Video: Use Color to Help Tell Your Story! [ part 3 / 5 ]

With all the other things to consider while producing a video, it can be tempting to just slap a random color filter on the video without a second thought. But is that doing more harm than good? In part 3 of this 5-part video series, we'll be discussing how you can use color to your advantage in your videos.
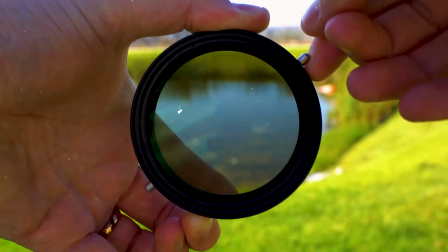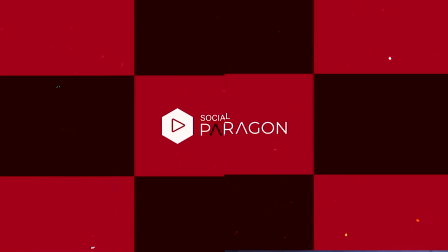Have you ever been scrolling on Instagram and wondered why all the influencers make all their content so orange? Well, they do this for one of two reasons. Either they're just copycat frauds and see all the other influencers doing it, or they understand to some extent the emotional effect color has on their followers. Each color elicits a certain response from us as viewers, whether we're aware of it or not. For example,
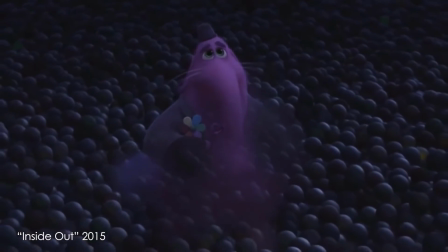blue tones denote sadness and despair, while orange and yellow elicits happiness. Interestingly enough, these two colors are on opposite sides of the color spectrum.
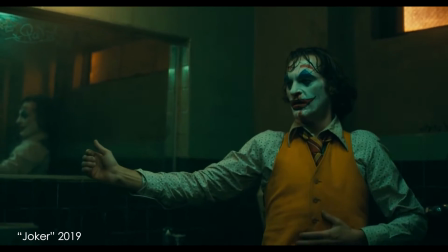Green tones typically invoke a feeling of illness or corruption, while magenta generates a feeling of love and romance. Again, these colors are on the opposite side of the spectrum.
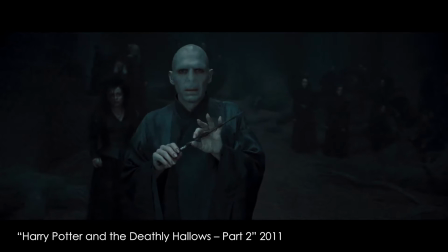The Harry Potter movies often use green tones when showing he who should not be named, reminding us of his sickly, decrepit nature.
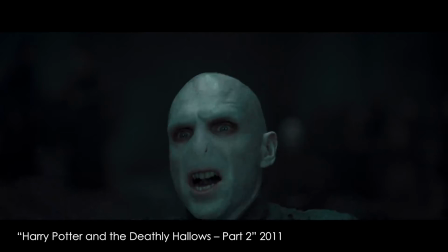In fact, the most evil spell in this series, or the killing spell, emits as green when cast. When you understand these rules, you can either follow them or consciously choose to break them to bring about a certain result.
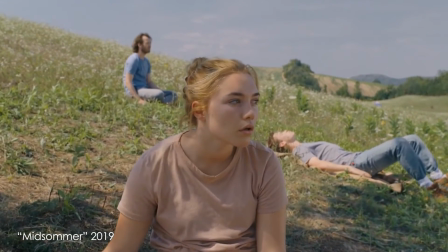For example, the movie Midsummer has dark and sinister themes, but the cinematographer opted for nothing but bright and colorful shots.
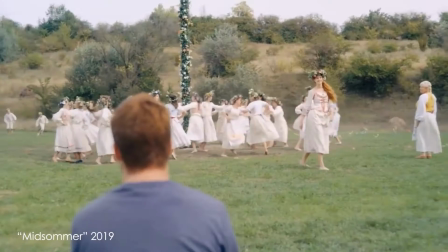So why did they decide not to make the film dark and blue? Well, there are likely many reasons for this.
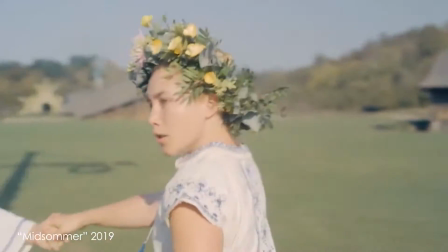For instance, the cinematography's stark contrast from the overall tone of the film induces an uneasy response from us as viewers.
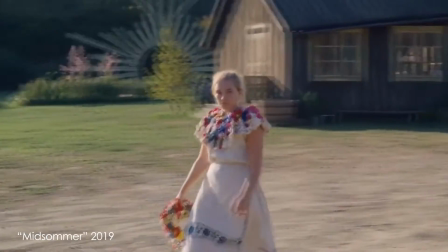It gives us greater understanding for the main character's experience of questioning her sanity in a beautiful environment she feels uneasy about. Color in film is typically viewed in two categories: the color grade and the color palette. The color grade refers to the hue, saturation, exposure, and contrast of the image,
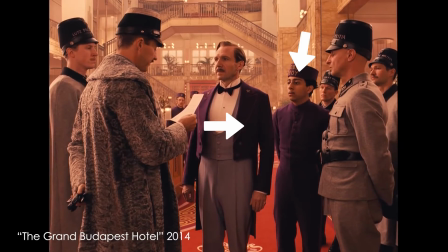while the color palette refers to the colors of the clothing and objects found in the world of the film.
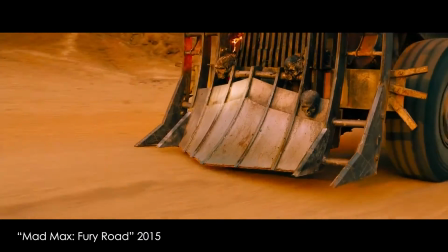Mad Max Fury Road is a more obvious example of how filmmakers use color to further a theme.
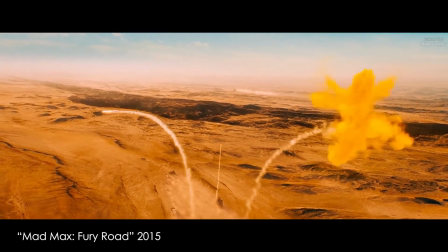Throughout most of the movie, the filmmakers focused on one color, bright orange. Nearly everything else is either black or close to it.
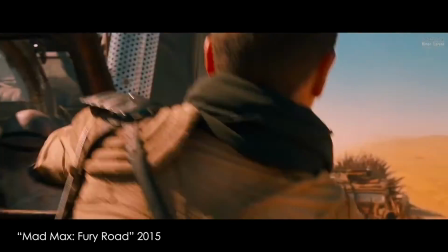When we understand the dystopian setting of the movie, it's easy to see why the filmmakers made this decision.
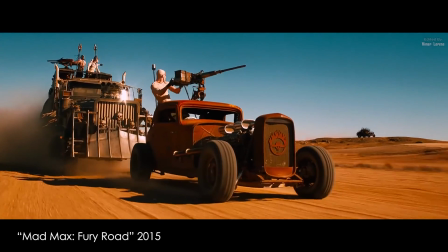While warm colors are typically viewed as light and happy, when taken to an extreme like this,
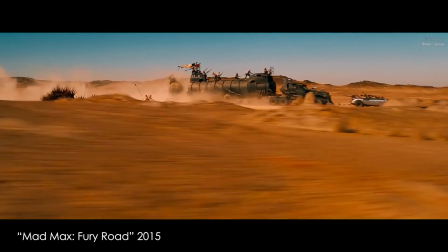the oversaturated orange contributes to the film's sickly nature and emphasizes the character's obsession with fire and power. Whether or not you adhere to the rules of color is entirely up to you, but you should always have a valid reason to back up your decision. Thanks again for watching another video from Social Paragon. In the next video, we'll be covering the basics of framing your shots in a way that will help you tell your story. You can subscribe to more content if you like this video, and if you do, be sure to turn on those notifications so you can see when we release the next video.